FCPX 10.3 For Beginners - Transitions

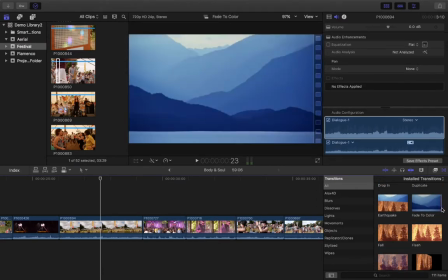[4:13]
Fade to colours is a fade to black or to fade to another colour if you have another colour you can make adjustments to that too.
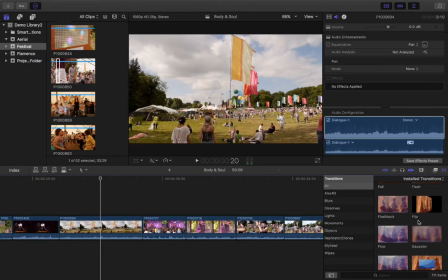[4:19]
The flash is just a kind of blast of white which can be useful for these kind of things where you have that happening naturally as part of the lighting scenario. Gaussian is just a nice kind of Gaussian blur and then out. Gradient again it's just a gradient.
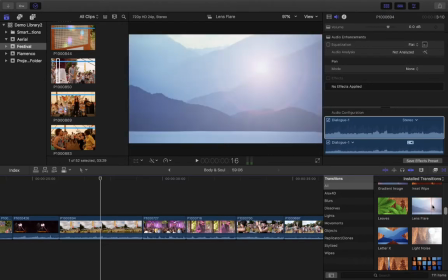[4:34]
Some of the light flares can be okay if they're not used kind of too, they're a little bit cheesy. Noise flash is a little bit of a better one.
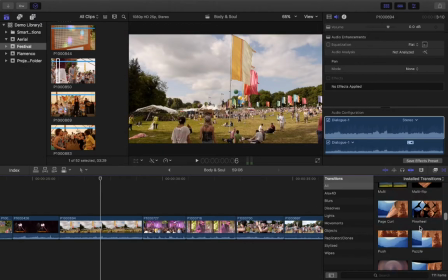[4:43]
Simple is a lovely one. So I'm going to go back up just anyway to our cross dissolve just so you can see how this works. So I'm going to just literally just drag the cross dissolve and drop it at the point where those two clips meet.
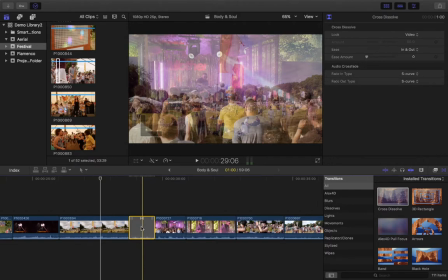[4:56]
So we have these two, it has to be on that point otherwise you can't drop it into the middle of a clip because you can't.
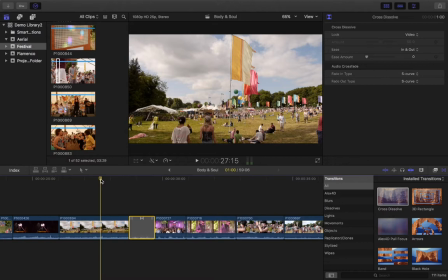[5:02]
You can transition from the same clip into itself but you need to place a cut in the middle of that. So I'm just going to hit space bar now so you can kind of see the difference.
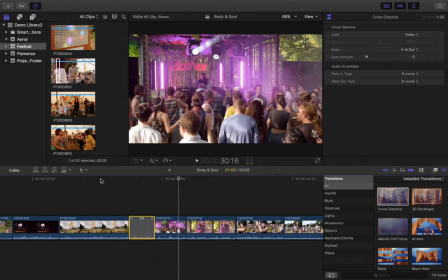[5:14]
So now that's more of a blend and what that also does is it not only transitions the visuals but also transitions the sound so the sound is a little smoother. So I'll just play that again. So it's less of a harsh cut.
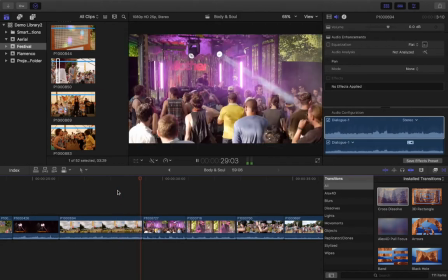[5:28]
If I take that off and play it before. It's an abrupt one and this is quite smooth.
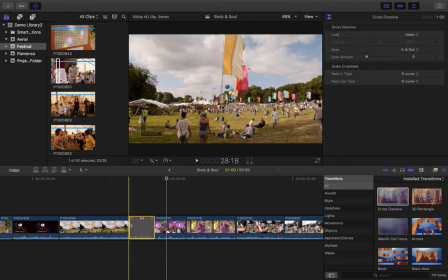[5:38]
Now, in the same way that you can adjust the clips to increase the length, you can do this in exactly the same way by just dragging and pulling the clip out.
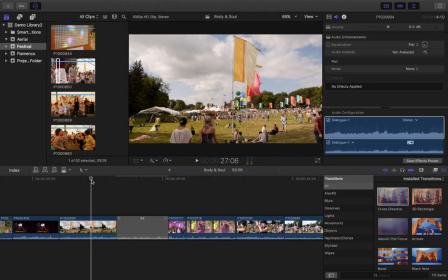[5:46]
So I'm going to make that longer. Now, the longer the transition is, the more time it takes to pull from one clip to another. So generally, the smoother it is. So if I just leave that one there.
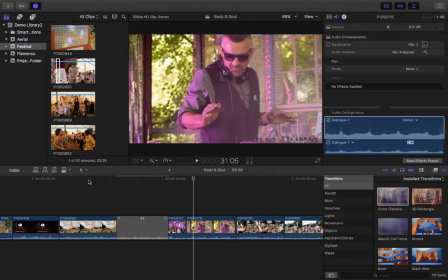[5:59]
So it's a kind of smooth, gentle transition which can occur there.
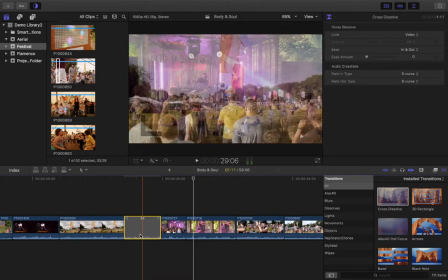[6:03]
So you can choose the speed of the transition, again, be indicative of the tone of your piece, the sort of tempo of your piece. If it's a fast-moving kind of action type scenario, maybe you want it to be more dynamic, maybe you want the cuts to be faster.
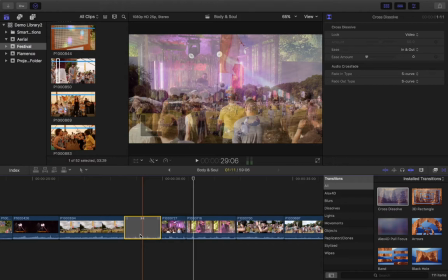[6:16]
If it's a kind of more of a smooth, kind of mood piece, it's quite soft, maybe you want the transition to happen. Or sometimes even a transition between different periods of time, you want to give the impression that a long period of time has passed, you can use slightly longer transitions for those types of reasons. It's good to indicate a change of space, change of timing, change of tone, change of character, those kinds of things.
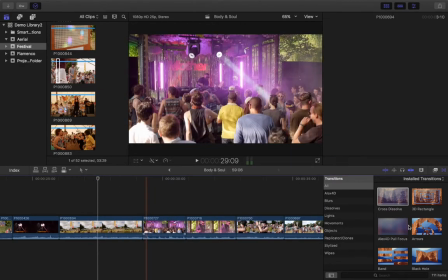[6:37]
So let's just take another transition just to kind of see how that starts doing.
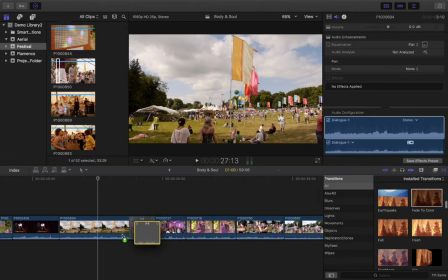[6:41]
So our fade to black is again one of our classic that is used in every single promotional video you will almost ever see.
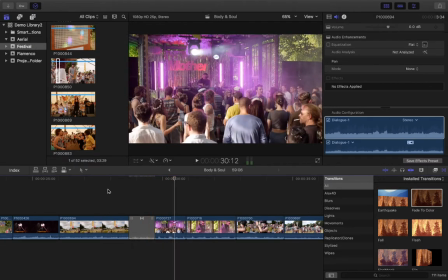[6:50]
Out to black, back Again, change of time, change of tone, change of place.
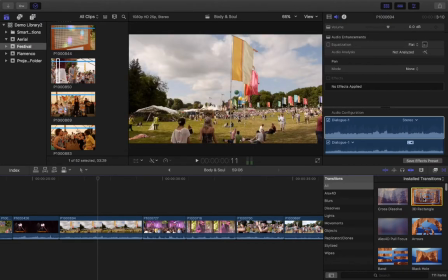[6:54]
Some of them are a little cheesy, but if you're making a cheesy video, if again, it's more about sort of choosing any of these technical tools and devices which reflect the tone of what you're trying to create. If your video is about an 80s themed party, then you might want absolutely your lead character to emerge from a star.
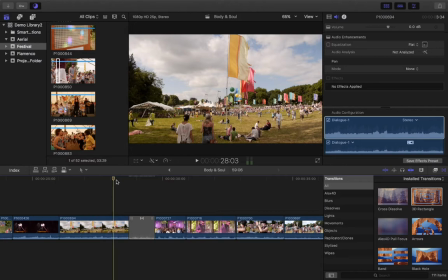[7:14]
But if you're making something that's kind of a sleek promotional video for, business you maybe you wouldn't want to have it kind of rotating arrows for example. So some of them can be quite fun, some of them can be a bit mental,
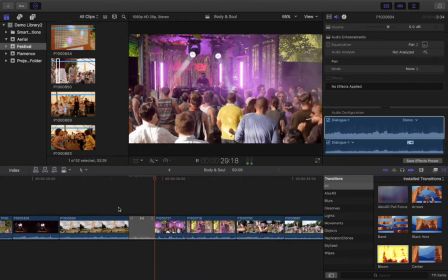[7:30]
but make your creative choice, give you the tools, the vision is yours.
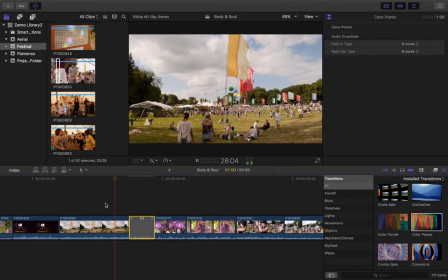[7:36]
This circle, some of these mad colour planes, so you've got all these kind of options available too.
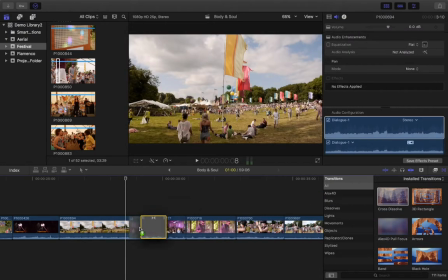[7:45]
So I'm just going to go back up to the Cross Dissolve and pop this here and I'm going to drag it out a little.
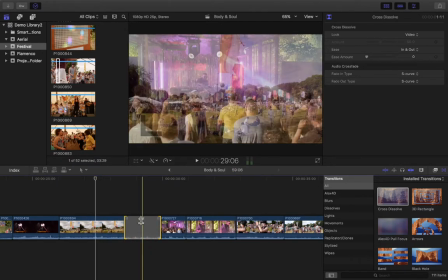[7:51]
I'm going to open up the Precision Editor again and this is accessed by double-clicking on this portion here where you have these two arrows which echo,
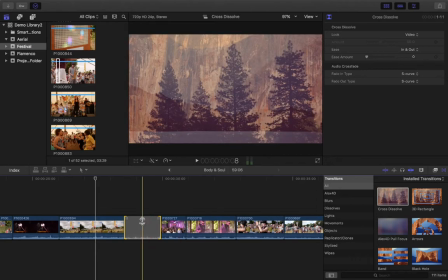[7:58]
yeah, it kind of looks like a square infinity symbol here. Double-clicking on this portion here opens up our Precision Editor again and now you can see it looks a little different.